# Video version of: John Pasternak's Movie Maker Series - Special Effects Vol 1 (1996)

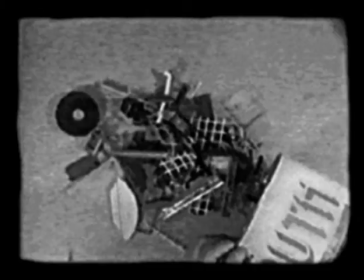[18:12]
Next, an interesting piece of plastic from the scrap bin was selected and stuck onto the fishing line.
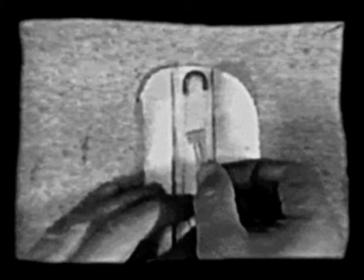[18:18]
Its complicated shape attracts the viewer's eye,
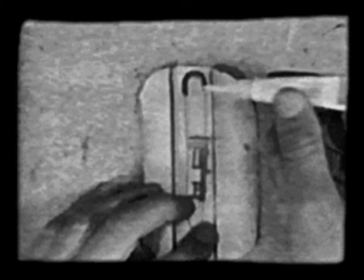[18:21]
and while they're trying to recognize it and listen to the mechanical sound effect, they are not concentrating on what is making it move.
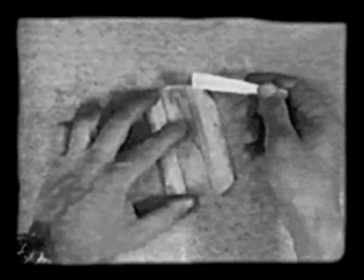[18:30]
Another piece of aluminium mesh was then cut to fit over the channel in the appliance, and this was also stuck down with the epoxy mixture and left to dry.
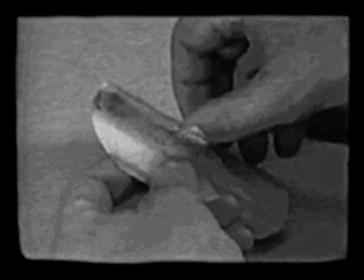[18:40]
Because the appliance was seen later in the clip, the mesh was cut open and bent out to resemble the shots already seen.
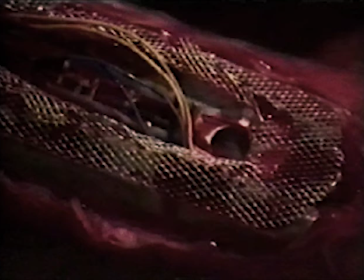[18:47]
The camera angle is very important with this and any other effect. This particular shot will only work if the camera is at exactly 90 degrees to the appliance while it is on the arm.
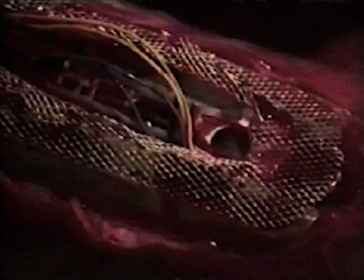[19:01]
The appliance was slipped under the latex skin as before and disguised with plenty of artificial blood.
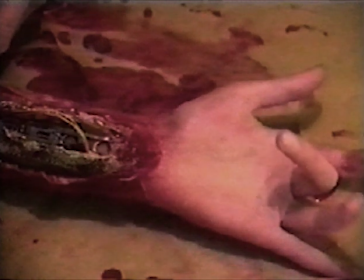[19:09]
Moving the finger and the fishing line at the same time gave the impression that the arm really was mechanical.
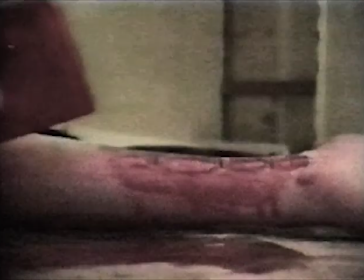[19:19]
The finishing touch? An empty staple gun and pieces of flattened wire already stuck to the skin.
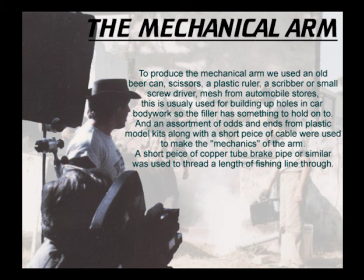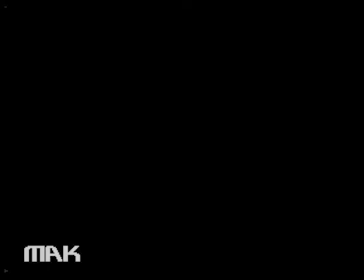[19:48]
The mechanical eye.
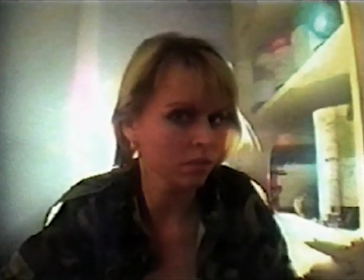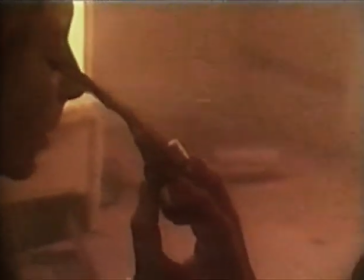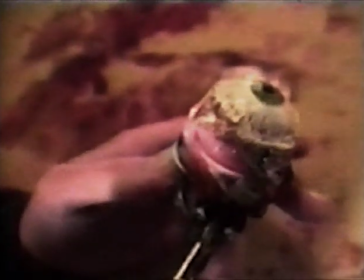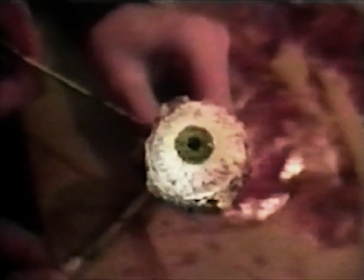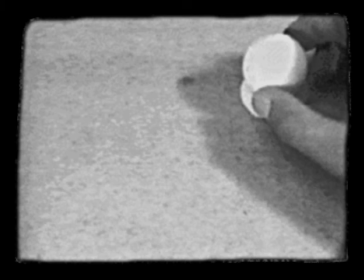[20:42]
The first item required was a table tennis ball. This was stood in a ring of plasticine to stop it rolling around.
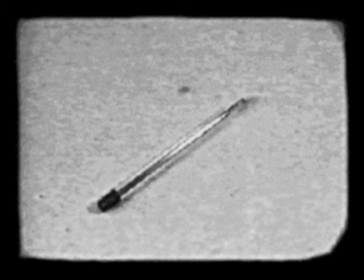[20:50]
Next, a ballpoint pen was stripped and the end glued to the ball.
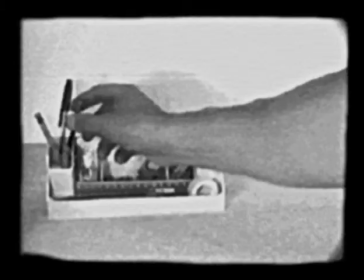[20:56]
A pencil was the only writing instrument that would make a mark on the surface of the table tennis ball, so a line was drawn about a quarter of the way up.
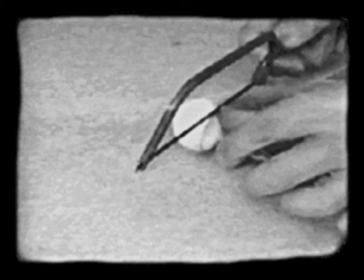[21:05]
Then, a small hacksaw with a fine-toothed blade was used to carefully cut the ball to form a shallow cup.
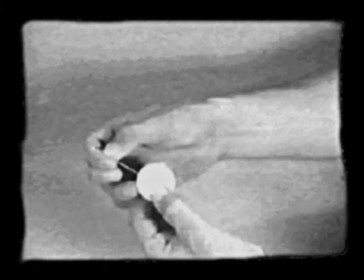[21:13]
Next, a needle threaded with fishing line was passed twice through another table tennis ball,
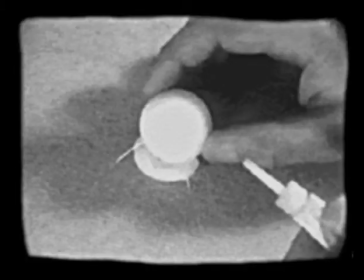[21:19]
so that it was held by 4 pieces of line at 90 degrees to each other.
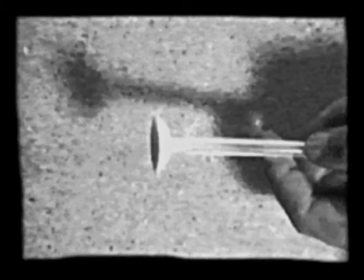[21:24]
The lines were glued where they entered the ball. The pen was then sawn about 2 inches from the cup.
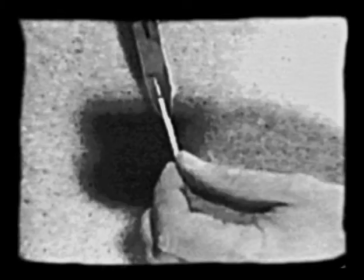[21:32]
2 pieces of twin-core electrical cable were cut off, and the ends split and stripped back to the copper core,
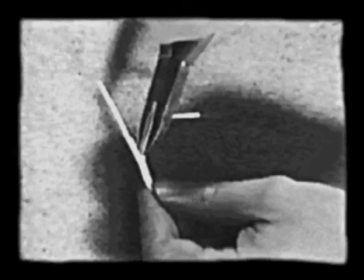[21:40]
just enough for a pair of pliers to grip the bare copper wires and pull them out.
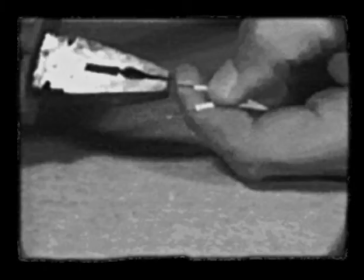[21:45]
The cup was then marked off in quadrants, 90 degrees apart.
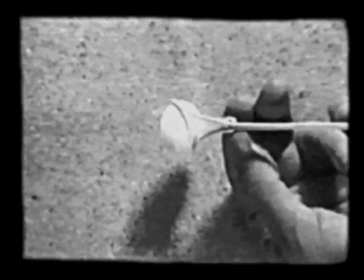[21:51]
One end of each of the plastic sheaths was glued to the marks on the cup,
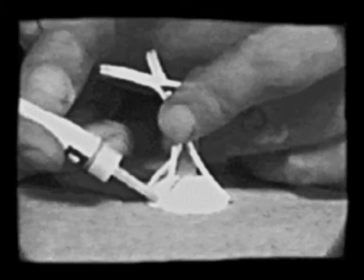[21:55]
so that the wires from each pair were set out opposite each other.
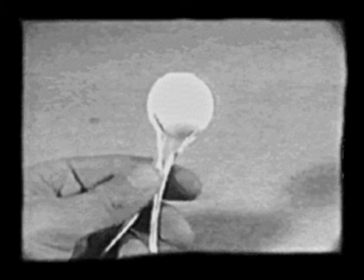[22:01]
Then the second pair were glued on. These sheaths held the control wires for the eye. Each of the 4 fishing lines were then threaded through their appropriate sheath.
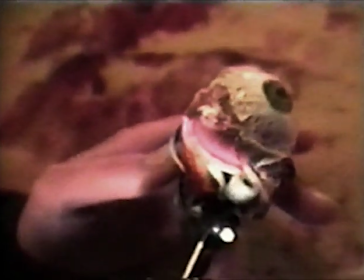[22:14]
With all the control cables in position, the eye could be controlled by pulling the fishing line and holding the sheaths still.